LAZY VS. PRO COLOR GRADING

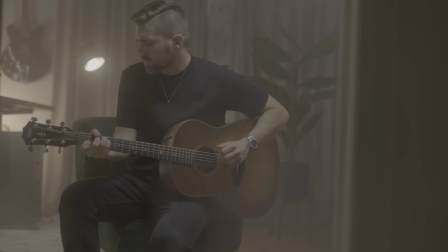4:09 Let's jump right in. Now, one thing that I want to say is that Chris's footage straight out of the camera, Lumix S5, looks phenomenal color-wise.
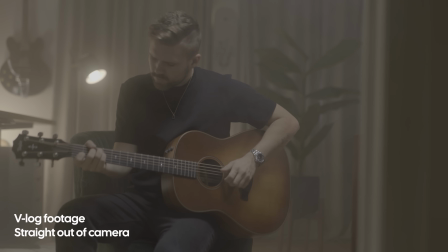4:17 And that's the beauty of Panasonic color science that I've noticed. It doesn't matter.
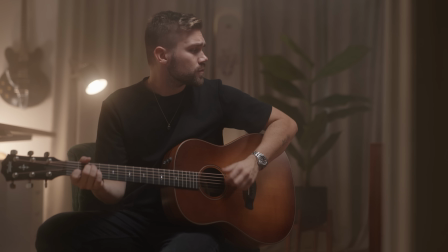4:22 You can just slap a Rec 709 LUT or color space transform and you'll be ready to go.
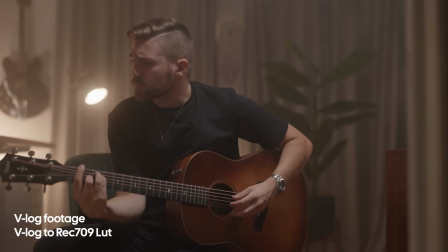4:27 But obviously, we want to take this and see how far we can push it.
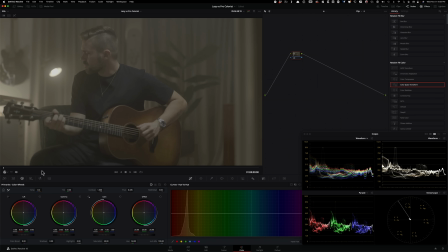4:31 So now we're inside Resolve, and the first thing that I want to do is to convert my image from log to Rec 709.
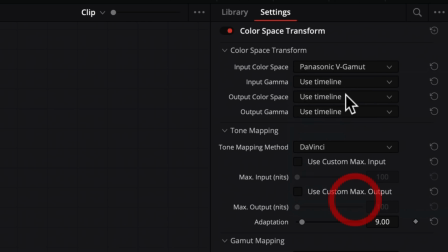4:37 So I'm going to go ahead and select Panasonic V-Gamut and Panasonic V-Log, and then in my output color space, I'm going to select Rec 709 and Gamma 2.4, okay?
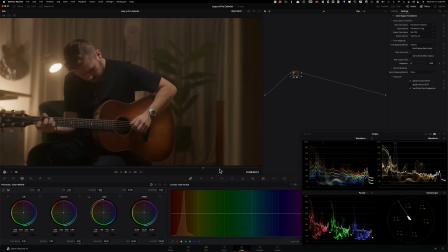4:47 And obviously in the shot, we see that there's a hazer. this is going to be my hero frame. So hero frame is basically what is the frame in your clip that is the perfect representation for the entire clip. I'm just gonna use my offset or my printer lights and I'm gonna go ahead and take out all this red.
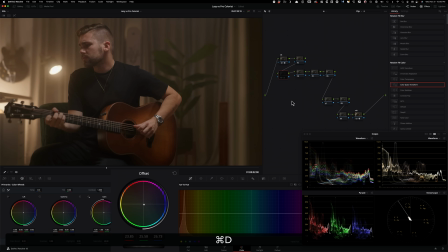5:05 I don't wanna overdo anything. I'm just looking at my blacks are starting to look really, really good. See, we took so much of that red out. I'm going to jump into my actual look.
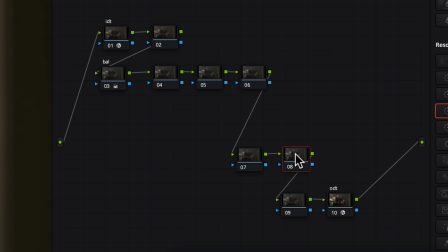5:17 So this is going to be my balance. And then node number 8 is going to be my look.
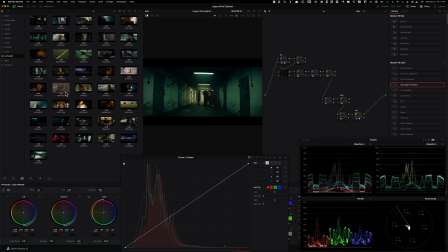5:22 Look at a lot of these examples. You can use a site like shotdeck.com and download these, bring them into Resolve, and then check it out. Interstellar, right? So much beauty in this. Well, look at what's happening with the blacks. They're gone because we don't need to see what's behind his head. Keeping that in mind, let's jump in and let's create some magic.
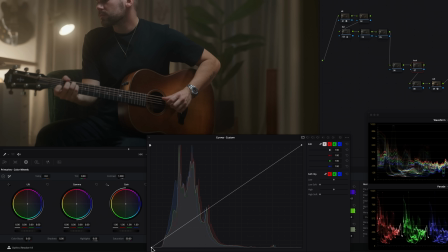5:40 So I'm gonna grab my S curve at the bottom and I'm gonna lift it up a little bit.
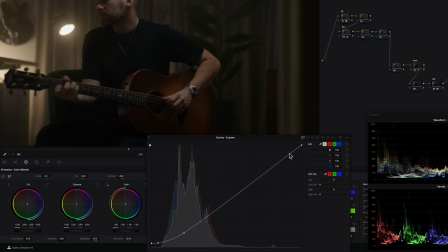5:45 I like my blacks lifted just a tiny bit. And then we're gonna just grab another point right here and we're just gonna focus on the highlights.
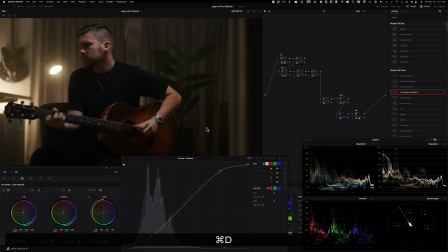5:53 It makes the entire image much more three-dimensional.
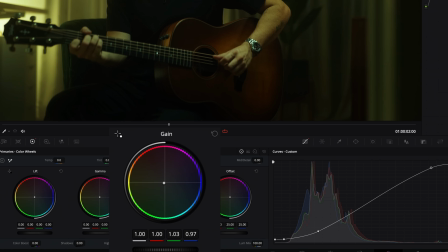5:56 I'm gonna grab my gain and I'm gonna start pushing it into that Fincher yellow sort of look.
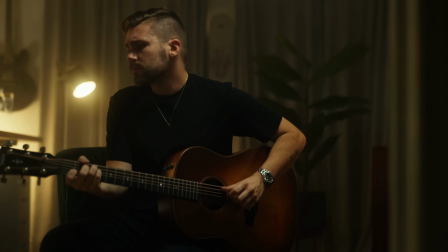6:05 And if I do before and after already, it's looking pretty good. So this is where we're at right now.
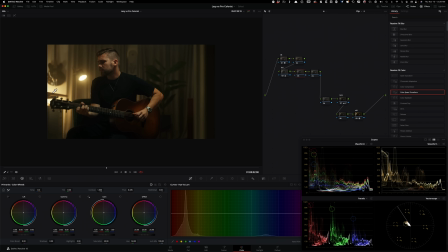6:11 Now let's go ahead and attack some of those problems that we talked about. So this area is getting pretty hot.
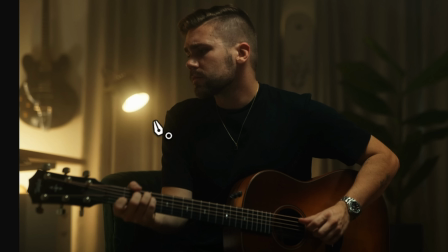6:17 Let's bring it down. Okay, so I'm gonna go ahead and create a custom shape. This is just gonna be a garbage mat. Okay, so I'm gonna create a shape like this.
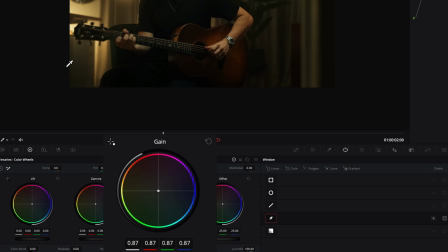6:29 Something like that. And I'm gonna go under my gain and I'm gonna pull it down to somewhere around 0.90-ish and we're gonna feather it out.
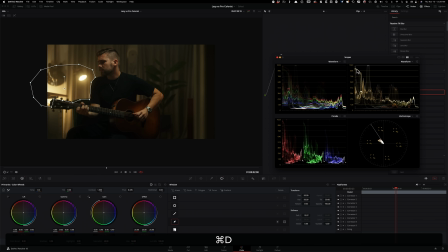6:38 And if I do before and after, making all the difference in the world, like look at that. I'm gonna go in this node right here, I'm gonna create another window.
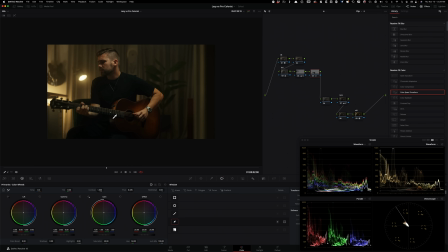6:45 And now we're just gonna put the focus on our guitar. And then what I'm gonna do is go back in the window, I'm gonna go under my gain and I'm gonna raise it up to something like this, like let's just do 1.5.
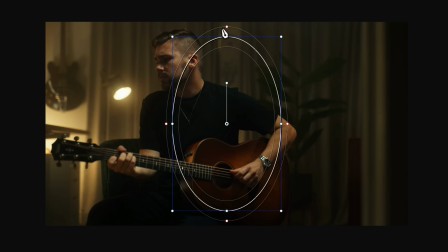6:58 It's okay, I'm gonna just create this sort of like a general shape. It's gonna be pretty wide.
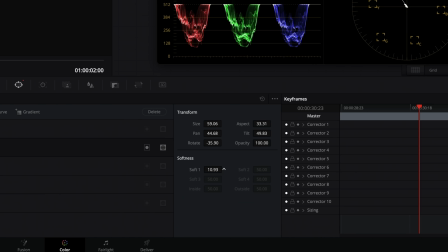7:03 And then I'm gonna go under my softness and I'm gonna soften it out quite a bit to something like this.
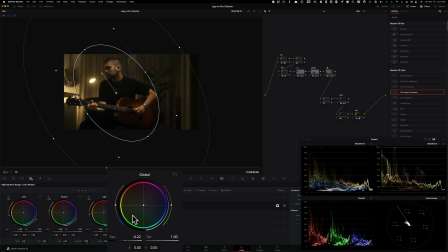7:09 And I'm gonna invert it. And basically, we're just gonna drop it down by half a stop, everything outside of him.
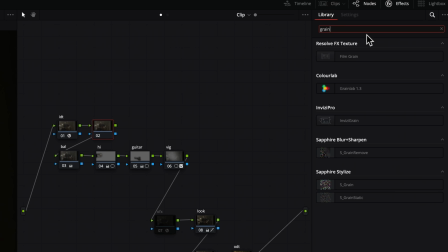7:16 So just look at that. I wanna go here and just add more texture. So I'm gonna go under film grain, 35 millimeter, 400T.
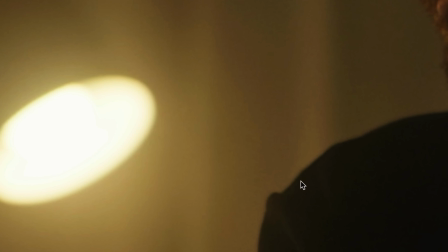7:23 It does all the right things. So if I go here, this is before, keep an eye right here, and then this is after.
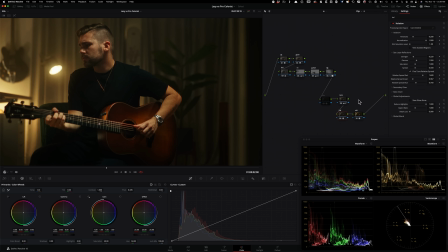7:31 So guys, this is our final image, right? So in conclusion, I would say to be a good colorist, you just need to know the why behind every decision that you make. Color grading is not 1 + 1 = 2. That will never be the case. It is probably one of the most subjective occupation when it comes to filmmaking. So here, as long as we're creating images that are supporting our story, that is our job.
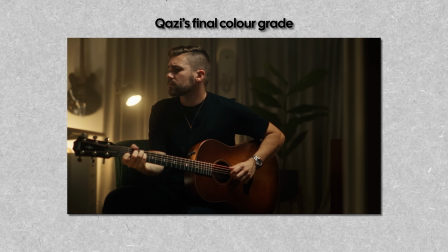8:00 Okay, it's time. Whose color grade did you like better? Did you like Kazi's or did you like mine?
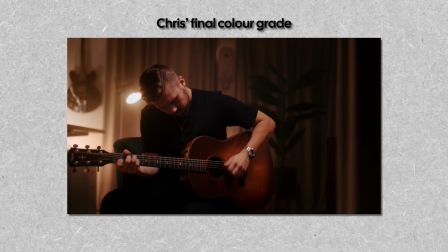8:08 I will look for your comments below. And while you're down there, leave a time code if you learned something new about the color grading process either in DaVinci Resolve or Premiere Pro.